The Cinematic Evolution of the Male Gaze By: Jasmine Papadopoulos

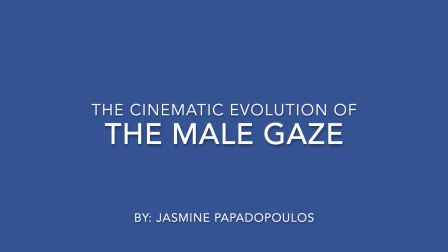The Cinematic Evolution of the Male Gaze by Jasmine Papadopoulos. Cinema teaches us how to look.
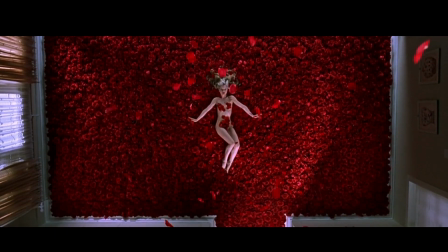From its earliest days, the camera has done more than observe. It constructs, styles, and commands attention.
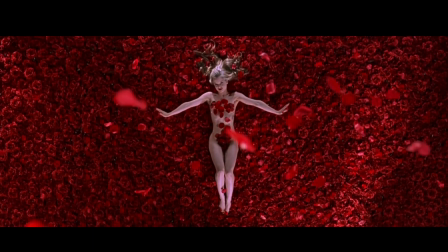In 1975, film theorist Laura Mulvey named this phenomenon the male gaze,
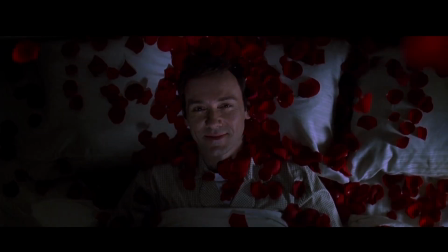a way in which film positions women as objects of heterosexual male desire.
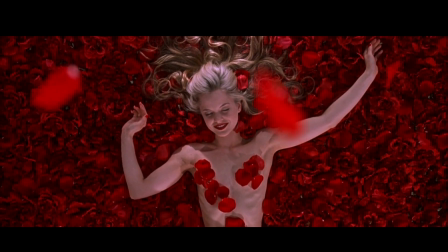To see this in action, we turn to a modern example, a fantasy sequence from American Beauty.
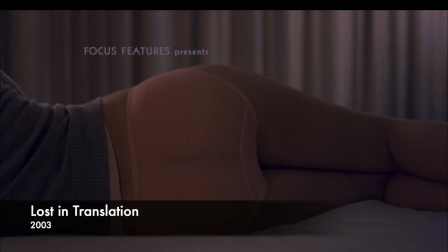It captures how the gaze constructs desire not from reality but from idealized projection.
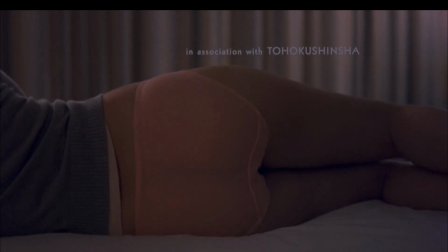In Lost in Translation, the film opens with a lingering shot of Scarlett Johansson's backside, a quiet invitation to gaze before she has a name, a voice, or a role. These early moments reflect how the lens creates desire before it offers substance.
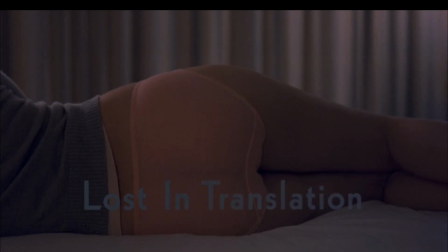Today, I'll explore how the male gaze has evolved through time, shaped by the eye of the camera and the values of each cinematic era.
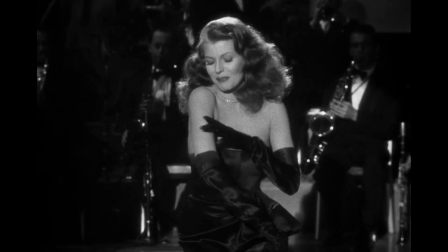In the 1940s, overt sexuality was constrained by censorship, but desire still simmered beneath the surface.
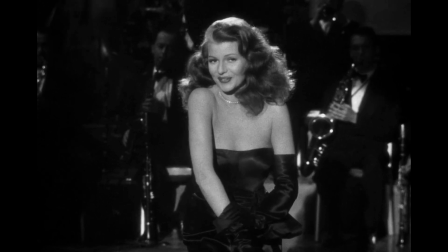In Gilda, when Rita Hayworth peels off a single glove during her performance,
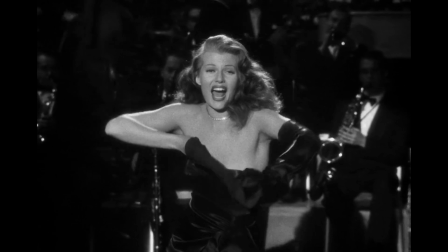the camera lingers as if she's stripping bare, scandalous for its time.
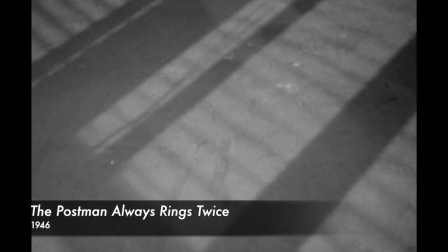In The Postman Always Rings Twice, a rolling lipstick tube on the floor becomes a symbol of suppressed tension,
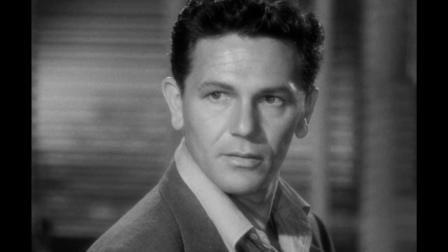and the camera frames it with suspenseful intimacy, going from her legs upwards.
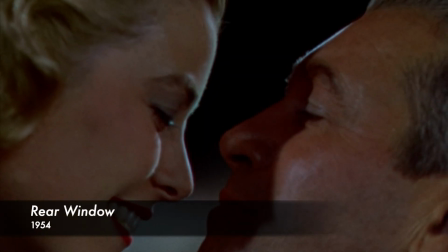By the 1950s, the lens had learned to seduce more overtly.
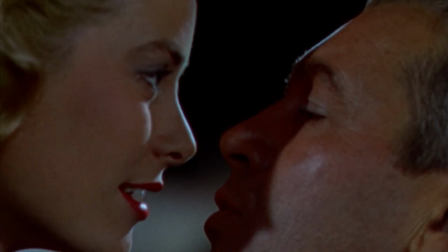Rear Window introduces Grace Kelly not with dialogue but a soft kiss and warm lighting, the camera idolizing her.
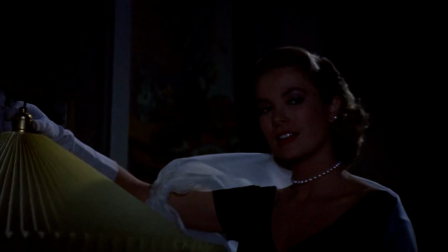She moves through the frame, turning lights on, and the camera moves with her.
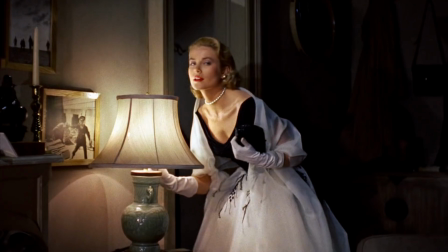As she glides through the apartment, the camera seems to float and sink, heightening her elegance and grace.
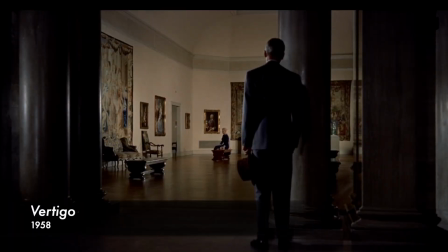In Vertigo, Hitchcock crafts Madeline as a fantasy, constantly watched and rewatched from afar.
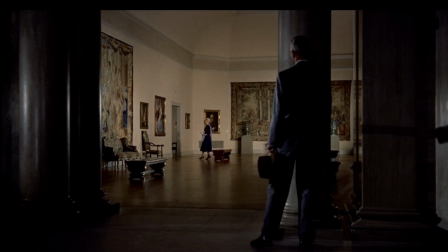The museum scene captures Scotty observing her in stillness as if she were an artwork. The camera lingers on her and she is posed to be looked at.
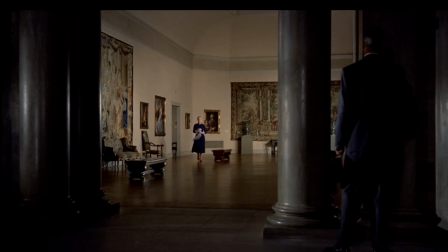Her unchanged appearance enforces the idea that she's not evolving, not real, but a fixed object of desire.
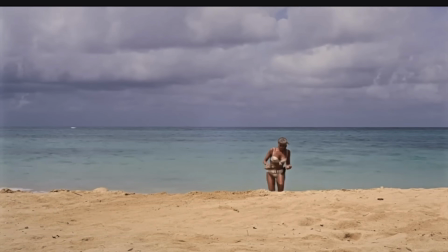In the 1960s, the male gaze went exotic. In Dr. No, Honey Rider emerges from the sea like a mythic Venus.
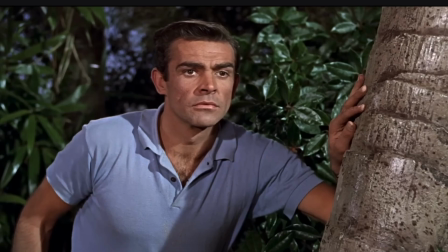The camera captures her slowly, rising from the water in a white bikini, the sunlight glinting off her skin.
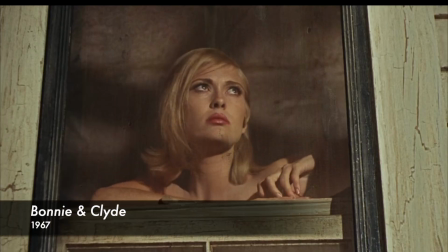Her body is framed symmetrically and idealized. In Bonnie and Clyde, Bonnie's introduction is framed through a windowsill.
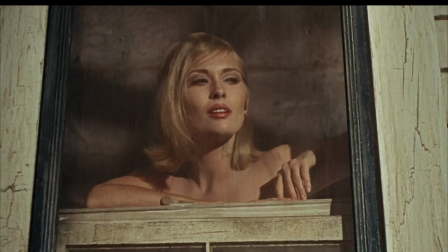We, like Clyde, are drawn into her world by her looks first.
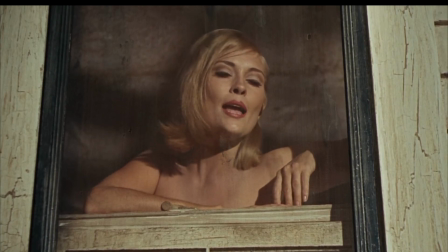The camera gazes at her as she leans against a door frame, nearly nude, her body partially obscured but unmistakably centered in the frame.
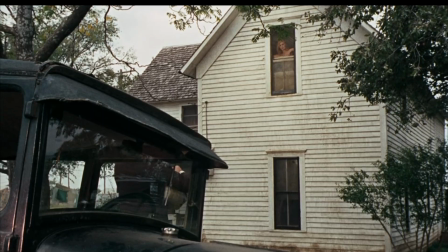The scene isn't just about meeting a character, it's about displaying her.
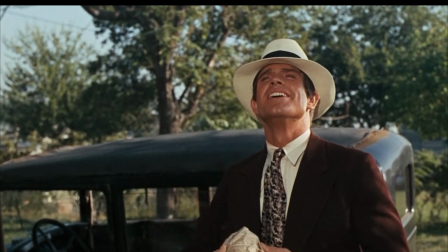Her vulnerability, accentuated by the lack of clothing, becomes a canvas for desire rather than empowerment.
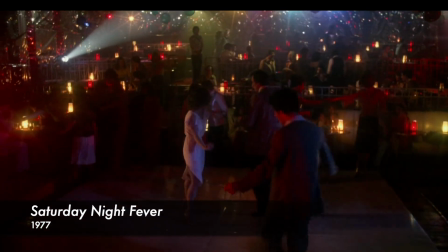The 1970s embraced female sexual liberation, but often through a male lens.
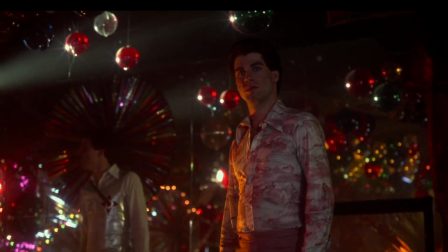In Saturday Night Fever, the camera watches a woman dancing in a white dress while John Travolta looks on.
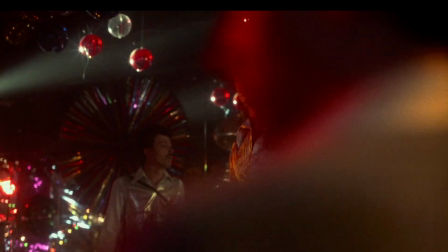The lens shares his desire. The framing isolates her from the crowd, casting her in a soft light, while slow motion accentuates the sway of her body.
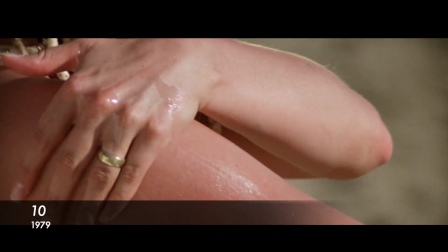In 10, Bo Derek's beach scene eroticizes her movements, as she applies lotion to her legs with the camera glued to each motion.
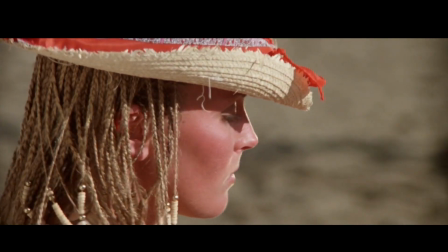The background fades into insignificance, and the camera closes in, lingering on the motion of her hands and the shimmer of the sun on her skin.
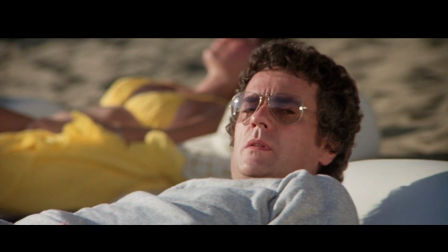It's a moment stretched in time, her sensuality choreographed, not for another character in the scene, but for us.
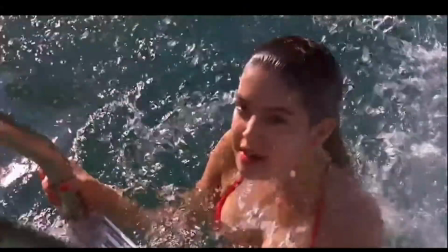By the 1980s, subtlety gave way to spectacle. In Fast Times at Ridgemont High, the slow-motion pool scene of the bikini-clad girl exists solely for fantasy.
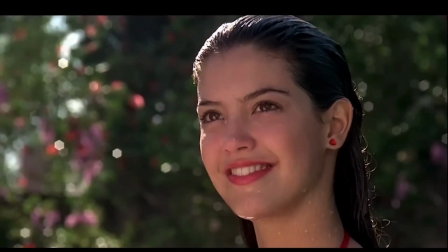As she steps out of the water, the camera lingers on her body, capturing her in a way that disconnects her from the narrative and turns her into a vision of teenage desire.
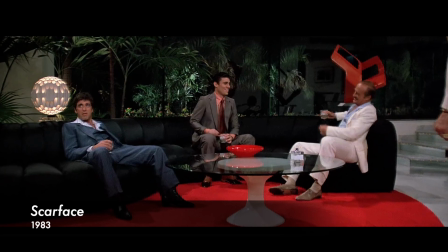In Scarface, Elvira's first entrance in the Golden Elevator is a masterclass in cinematic objectification.
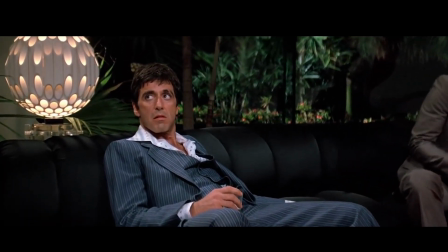The camera slowly ascends with her, capturing her poised stance, flowing satin dress, and cool detachment.
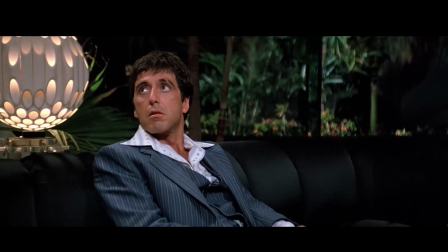She steps into the room like a mirage, untouchable, pristine, and composed.
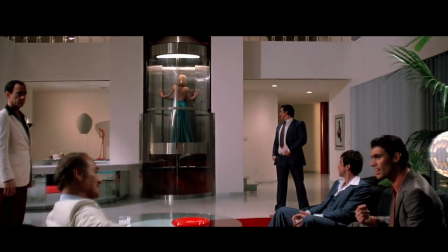The golden lighting around her, softening her edges and heightening her allure.
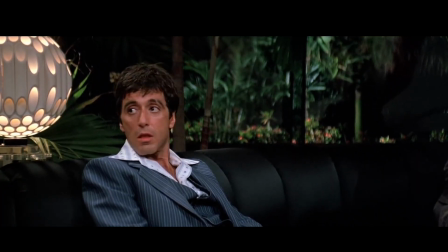Tony doesn't just glance, he's transfixed, but so is the audience.
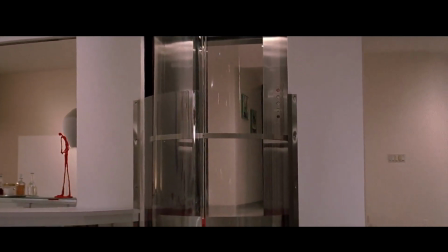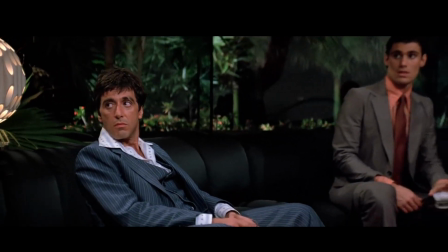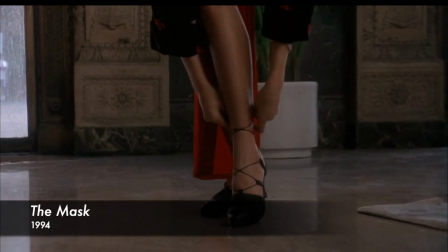In The Mask, Cameron Diaz is introduced with slow motion and a zoom that frames her body before her face.
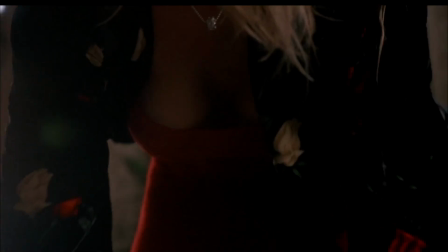The camera glides upward, emphasizing her curves while soft lighting highlights her features.
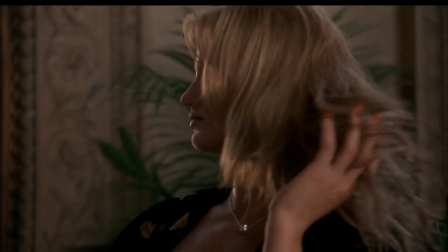Her entrance pauses the scene's momentum, turning her into a spectacle.
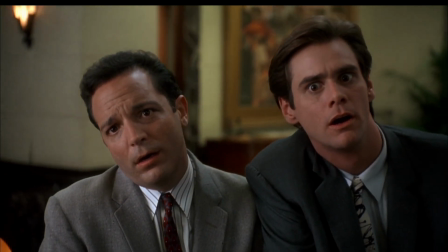She doesn't just arrive, she's unveiled, staged for seduction before character.
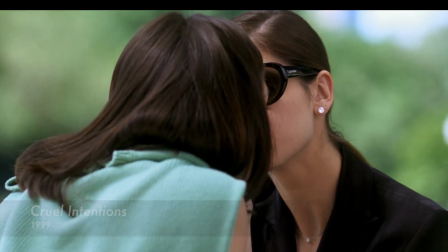In Cruel Intentions, the kiss between the two girls is stylized for male fantasy, even as it pretends to be empowering.
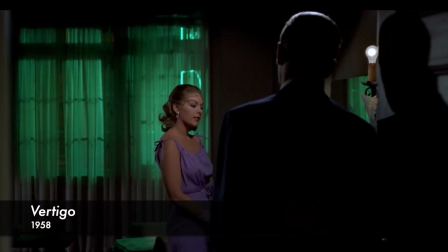Few films embody the male gaze like Vertigo. In this scene, Scotty remakes Judy into Madeline, down to every detail.
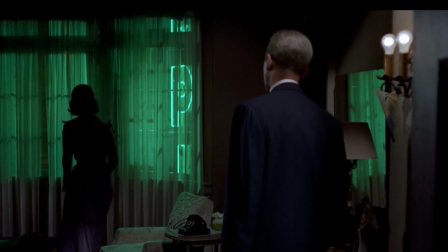When she finally emerges, bathed in green light, the camera circles her slowly, mirroring his gaze.
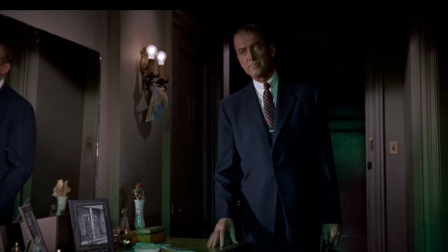Capturing her transformation, not as liberation, but as possession. She is no longer Judy, but a projection.
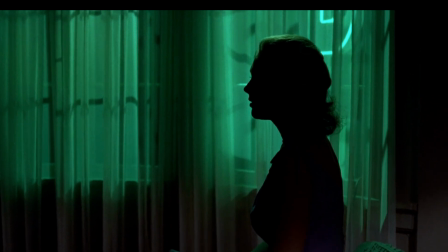The scene perfectly visualizes Mulvey's theory. The woman becomes a spectacle, and the man controls the frame.
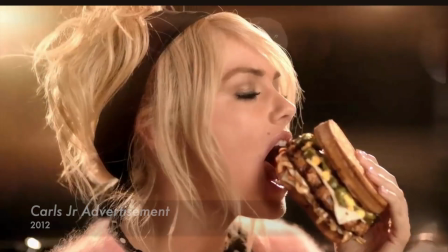And yet, as a viewer today, I ask myself, why didn't I question it sooner? The gaze was never invincible.
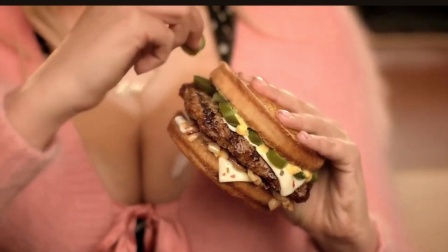I was simply taught not to see it. Advertising didn't invent the male gaze, but it mastered it.
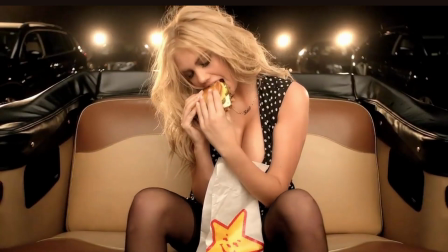In this Carl's Jr. commercial, Kate Upton sensually eats a burger inside a car.
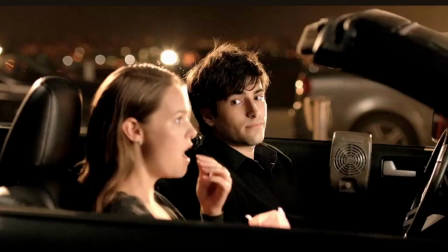Her lips, hair, chest, and legs are framed in slow motion, drenched in high lighting and oil.
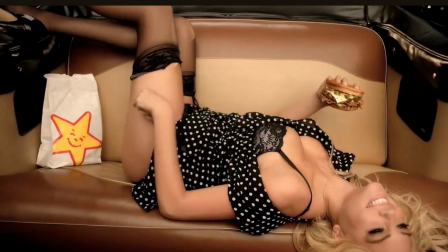The camera isn't selling a burger, it's selling her. This is gaze without story, without character.
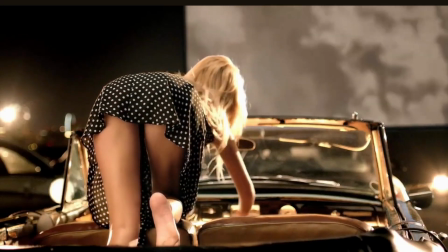It reduces a person to parts and desire to consumption.
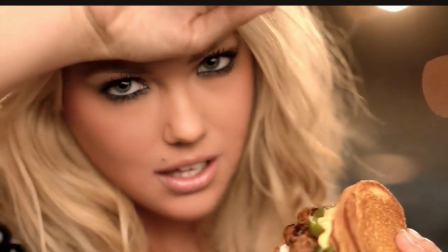It turns appetite itself into something erotic, exaggerating femininity to fantasy.
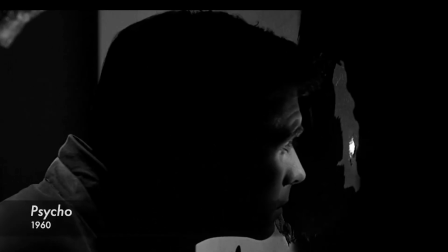But how exactly is the camera implicated in this gaze? Sometimes it mimics the eyes of male characters.
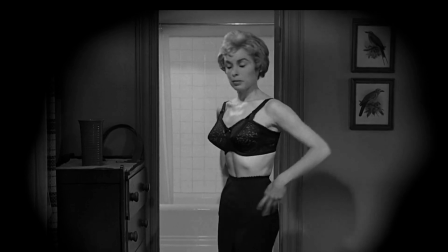In Psycho, we watch Marion undress through Norman's peephole, sharing his voyeurism.
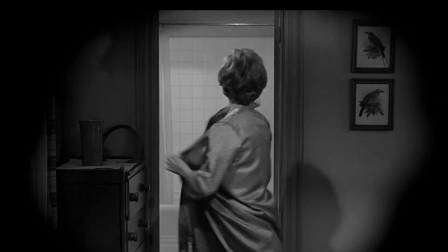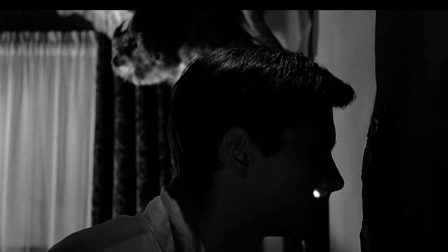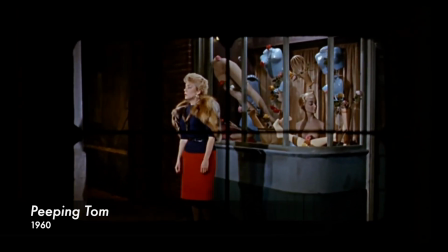In Peeping Tom, we literally become the killer's camera, seeing through his lens as he stalks women.
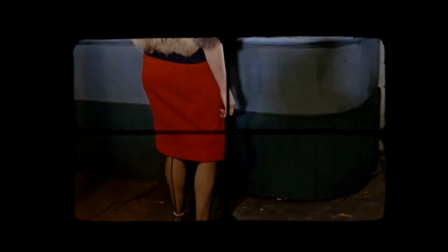The gaze is embedded in the very act of filmmaking.
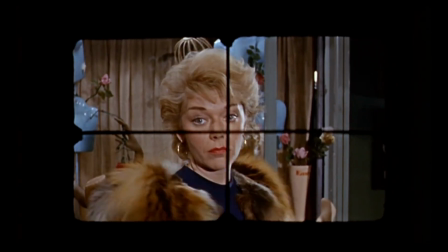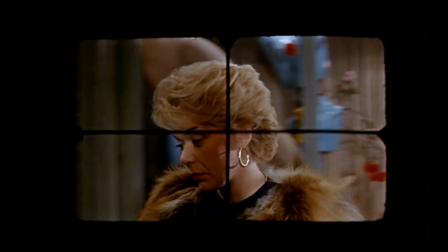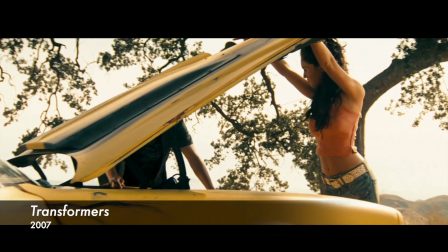Other times, the camera has no character to justify its desire.
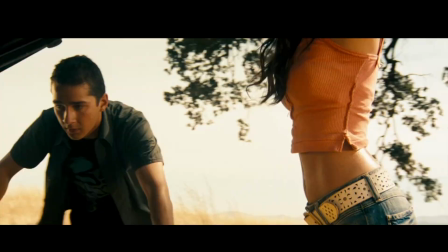In Transformers, it moves slowly over Michaela's body as she bends over a car.
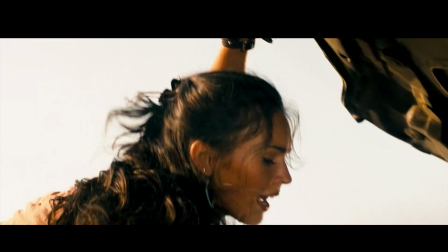This isn't Sam's POV, it's the camera's own.
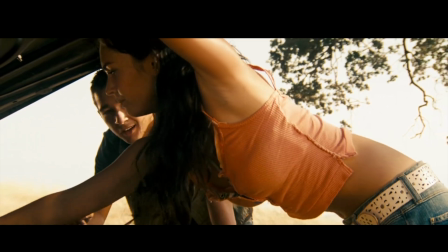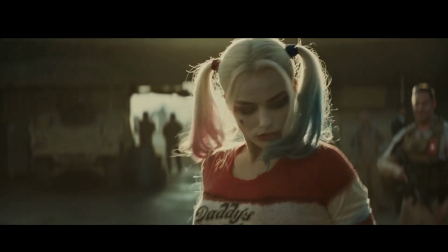In Suicide Squad, Harley Quinn changes clothes while men glance away, but the camera stays fixed on her midriff and legs.
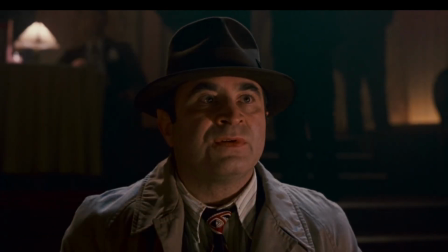In this longer scene, we can see that even animation isn't exempt. In Who Framed Roger Rabbit, Jessica's exaggerated figure is framed by swooping close-ups and sparkling spotlight.
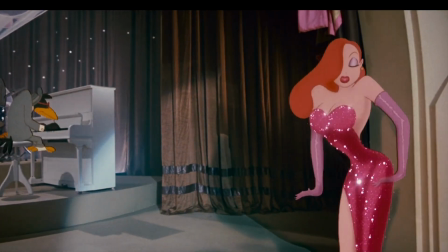The animated camera follows her like a lover, not a lens.